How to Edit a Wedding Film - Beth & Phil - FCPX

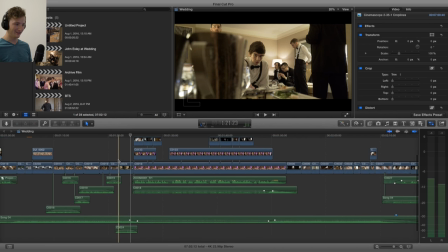8:19 This is like a weird shot but you know it's different we're
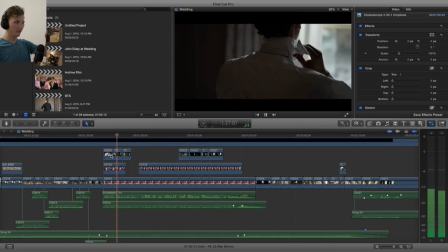8:26 in brooklyn in my apartment i love this shot this is my favorite shot of him i got like just the color and just like the motion is like really great and
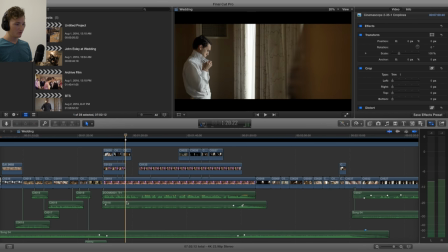8:38 we're catching up and we're about to go pick up so once again i did so much work with the audio here um the usual suspects background noise removal and then i raised the to 12 db um and then i actually had so let's just isolate these real quick
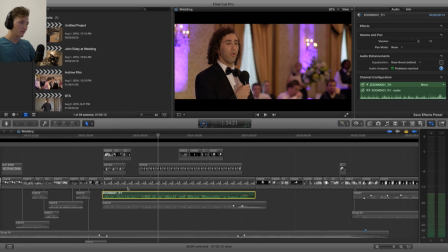8:59 so this is with the zoom plugged in i made up my mind that's straight from the dj and then this was from my camera i believe so i thought that with both of these added it kind of gave a little bit of a fuller sound
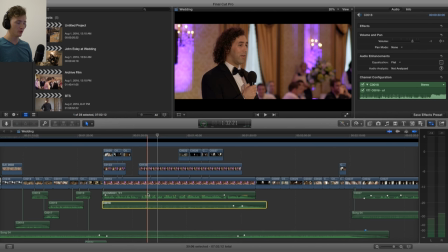9:17 because what i got from the dj just super treble high high end and then what i got from my mic on the camera's low end so i tried to mix those the best honestly
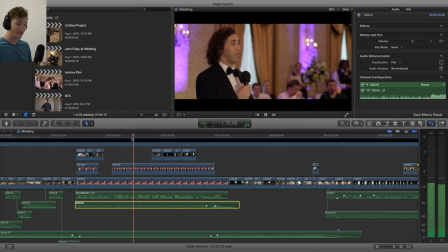9:27 this was some of the toughest audio i've ever had to mix and
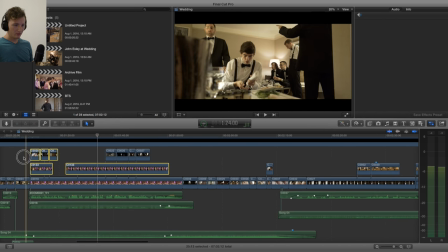9:32 uh if we just get rid of these for
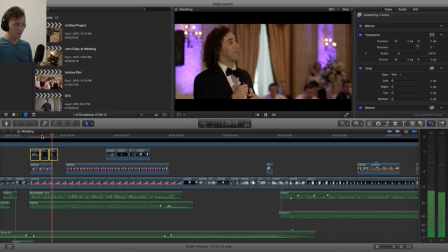9:37 a minute you'll see that i was
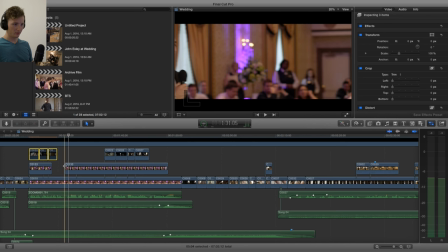9:44 making a move so i tried to hide it i probably could have cut right there but i think i didn't for a reason and he looks at me and goes nah it just fit right for the film so i probably should have gotten rid of that
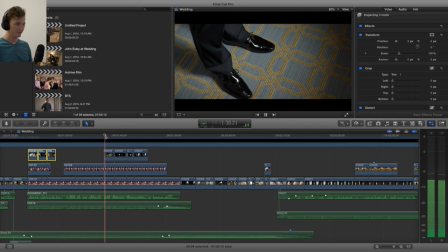10:01 that move yeah i'm gonna move to greenville we're gonna start a family we're gonna build
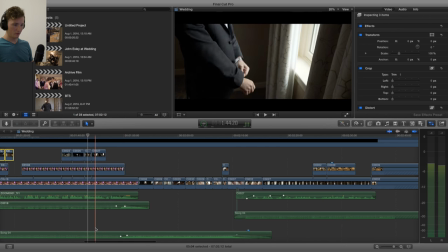10:06 a community and i'm gonna chase my so you'll notice the audio dips whenever i have dialogue for most of every single time I have
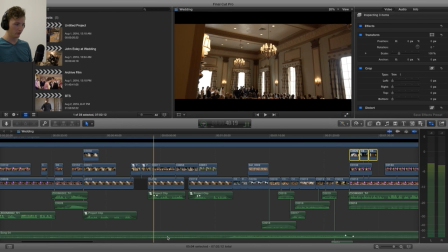10:14 dialogue I will dip it for this part of the song it was really really quiet so the audio here worked and I'm really trying to get this dialogue up
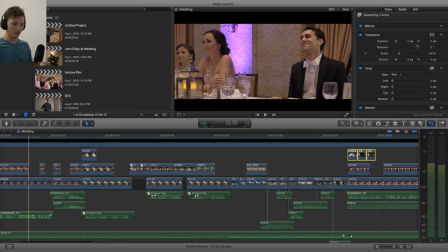10:23 to close to zero as possible without peaking and it looks like this is but it's like a weird thing with Final Cut if you like really do
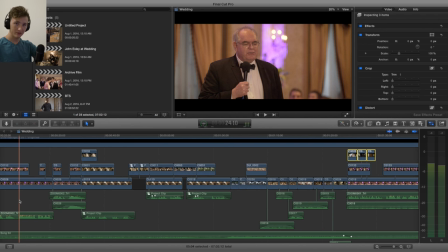10:31 a lot of work to like the trebles and what I like it looks like it's peaking but it's not just because it's really fucked up audio
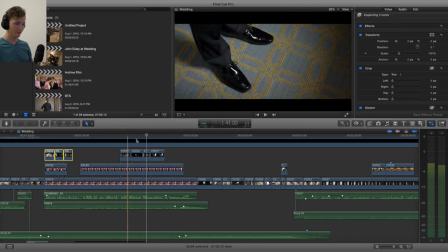10:38 bit
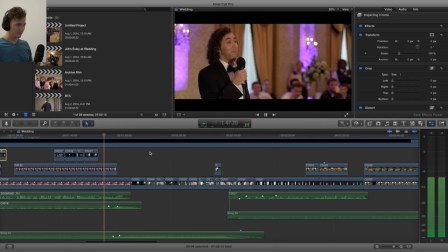I put a lot of headroom and like it's very sidey for this angle but I really didn't want to show the DJ stuff that was over here.
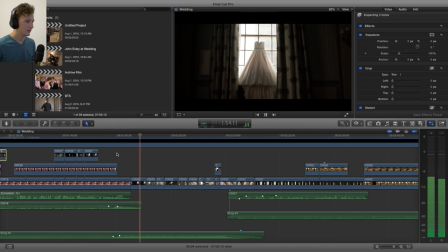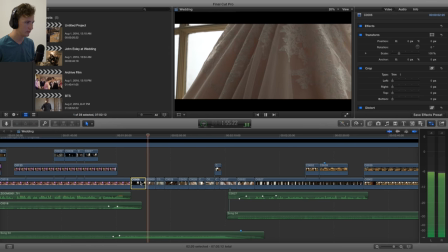11:01 Did I do anything to this? No. This is straight out of camera. So the picture profile I used, not really a big fan. I want to do less work in post. It's just like it does weird things with the yellows
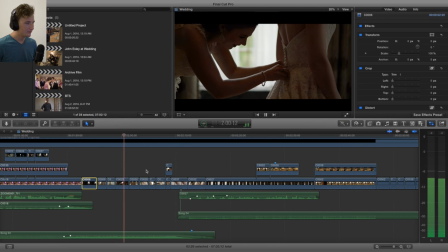11:16 dirty window see this is a weird mix of tungsten inside but then daylight outside you
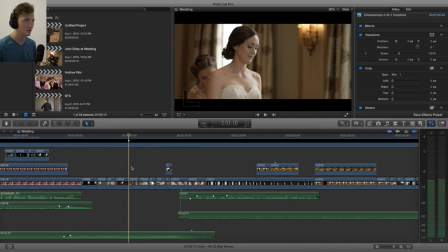11:26 can see the light you know it's like in this situation you just gotta especially with skin tones you just have to expose for daylight if there's a mix and then just have the the tungsten really orangey in the background and
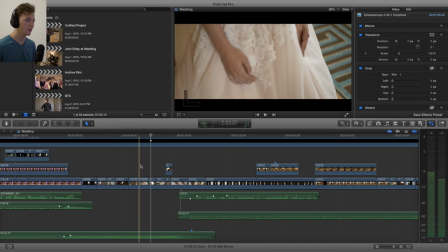11:43 people gave me shit for this the i'm doing a rack pull um maybe i could have
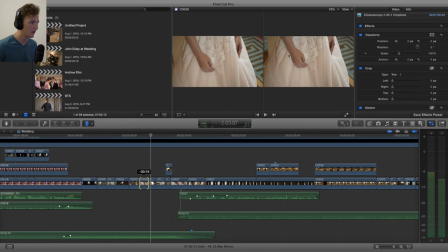11:51 slipped this a little bit more so that i had i land on focus a little bit more but still
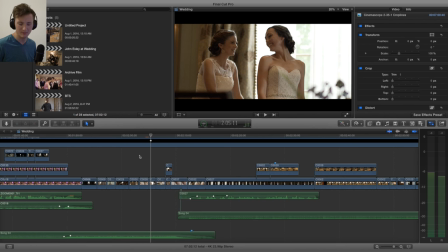11:58 yeah i rack straight to it it's not a mess up i'm just rack focusing
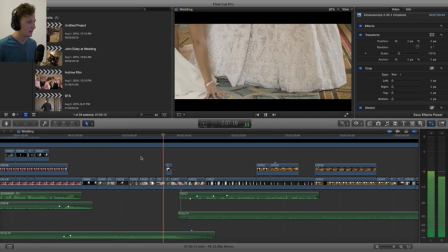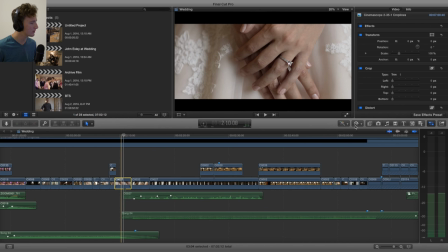12:09 i believe this is reversed let's command r yeah is it i think it is actually no it's not reversed
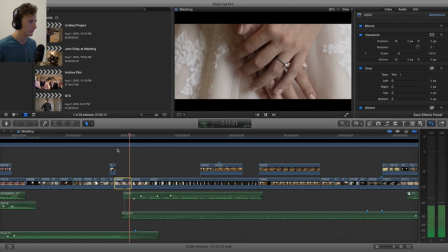12:31 nope
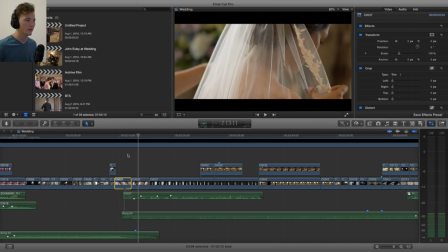12:36 the timing's off a little bit there but it still works
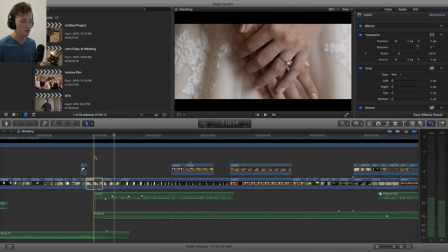12:41 you really have to match each change in the song to a moment so i brought down because this was the
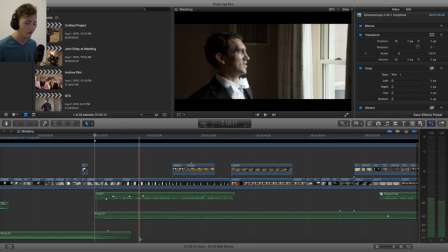12:51 end of the song here i believe yeah and then i re-brought
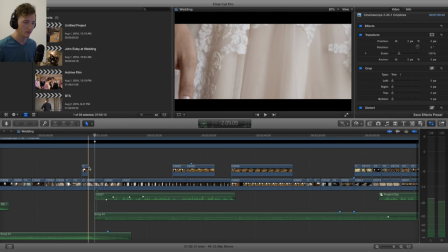12:56 in another section of the song just to make it longer the
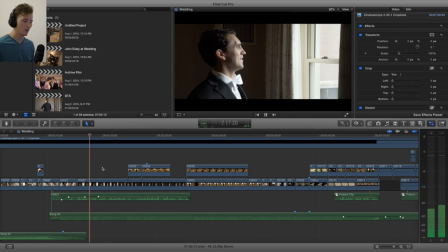13:05 day that i felt his man because i like to put dialogue under these quiet section so this was a perfect moment for like a long extended section and you
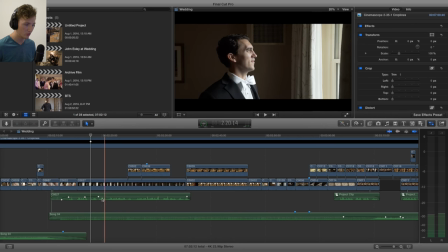13:15 can see all the audio crossfades just to try to normalize the audio so that it all sounds the same volume it's super important don't want it to hit zero
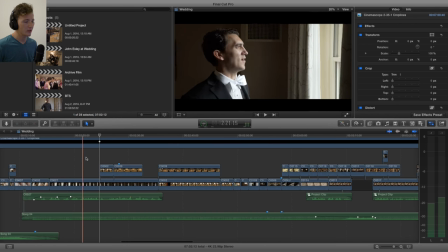13:28 and my focus was getting going in and out just because like I wasn't expecting to do that and I also hated hated this
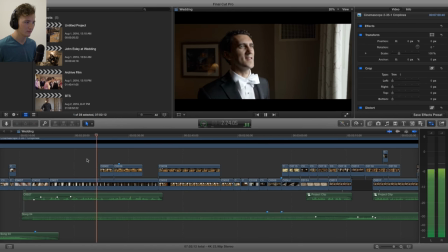13:36 I was battling that the whole time 14 and now it's actually here and that just kind of blows my mind because they never really
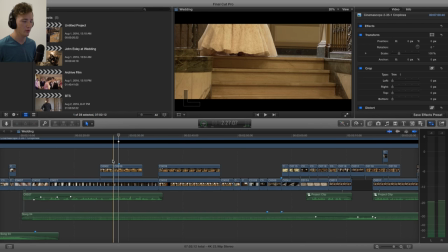13:44 i probably should have started with the close-up and then go to the end so it would have been better if i um
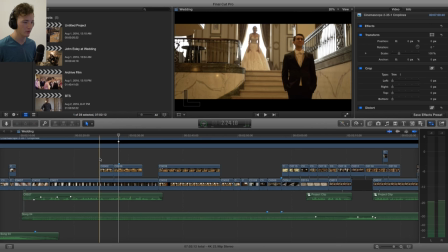13:53 yeah started with the dress down and then pulled out kind of
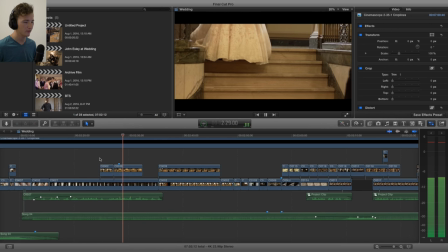13:58 blows my mind because they never really white balance isn't very good for these shots it was just a
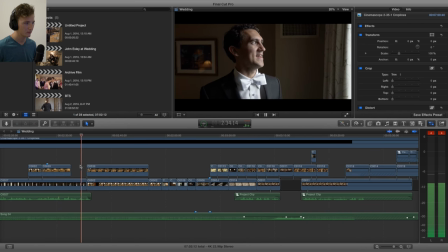14:03 number and now it's actually a day and it's two day good
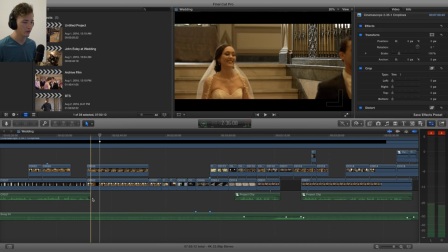14:10 so there was like some audio right here so i had to pull out real quick right there really matched the music points you know i actually didn't
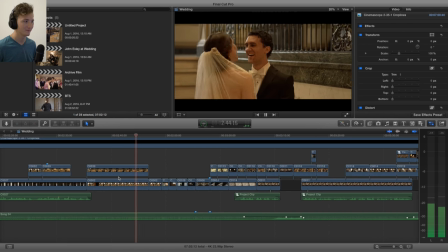14:20 have the zoom h1 on him so i had no audio for this i didn't
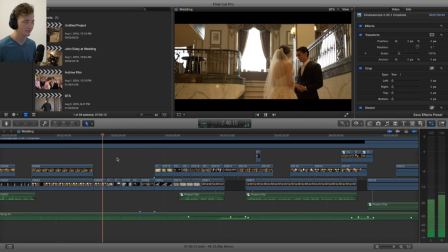14:25 see it coming just
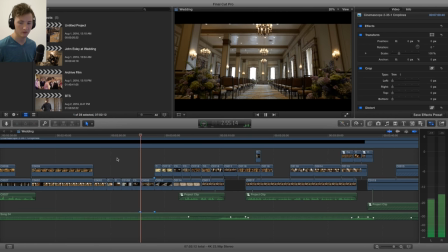14:31 like monopod tripod slider Slider
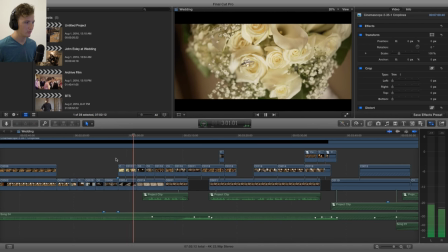14:38 100 macro
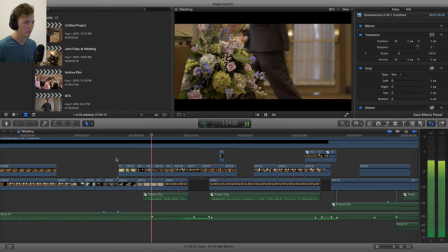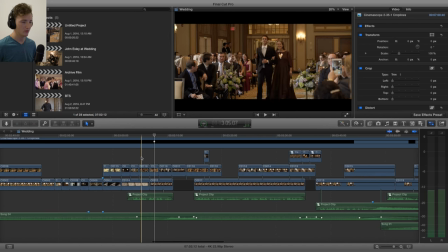14:45 I was like struggling with the focus here So I was just on a 55 the whole time here
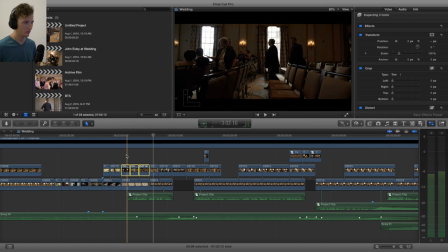14:51 I also had this shot that I was auditioning I shot this but I just couldn't
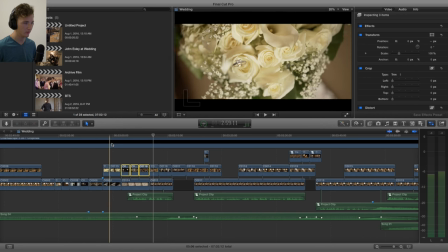14:57 find a place for it Especially if I already had the ring shot There's no reason to show the same
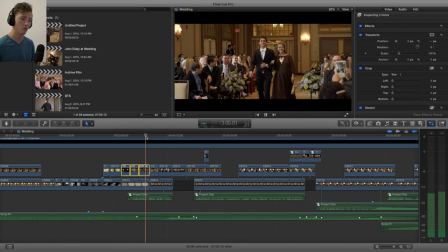15:02 thing twice
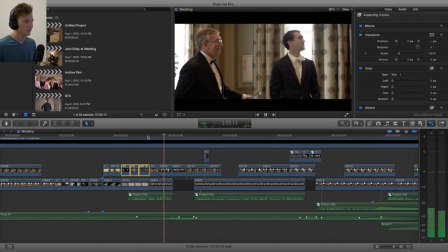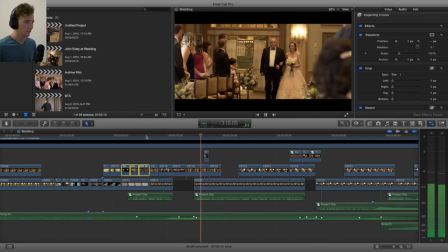15:09 I love me some standing shots. The reaction shots is super important.
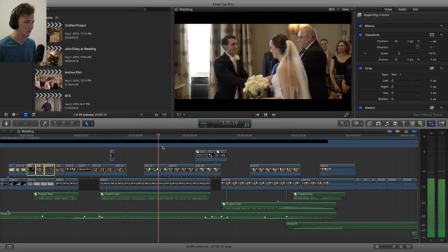15:19 So that audio matches up. I just like to get through ceremonies real quick.
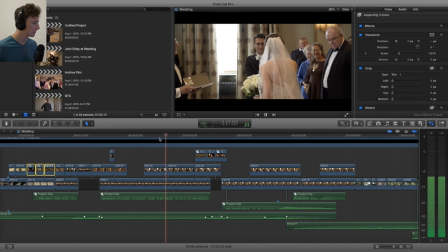15:25 So this looks pretty quiet to me actually. Yeah it's barely hitting negative six.
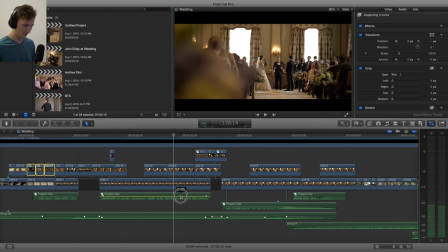15:32 I should have I've brought that up to there. It's much better. So this slider audio doesn't match with his lips.
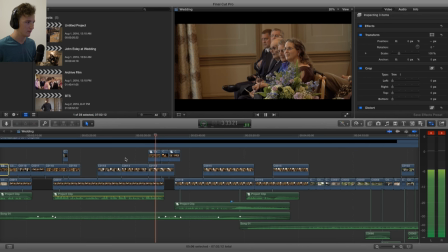Kind of didn't fit, but I just needed something there. The reaction shots are good.
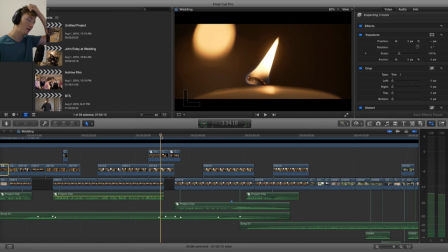15:58 I didn't have that many good reaction shots from other people. Especially because I was shooting by myself, I did not have much time to get the reaction shots.
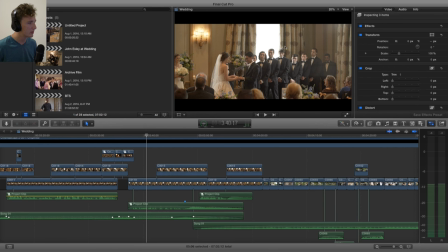16:10 So this was with the 70-200 and you can see the light spill. It's such a thing with the adapter on the Sony E-Mount EF.
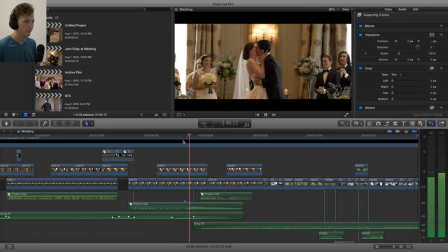16:23 So I was up there with a monopod ready to capture this no matter what. I just needed this, boom, you know, clapping, clapping them.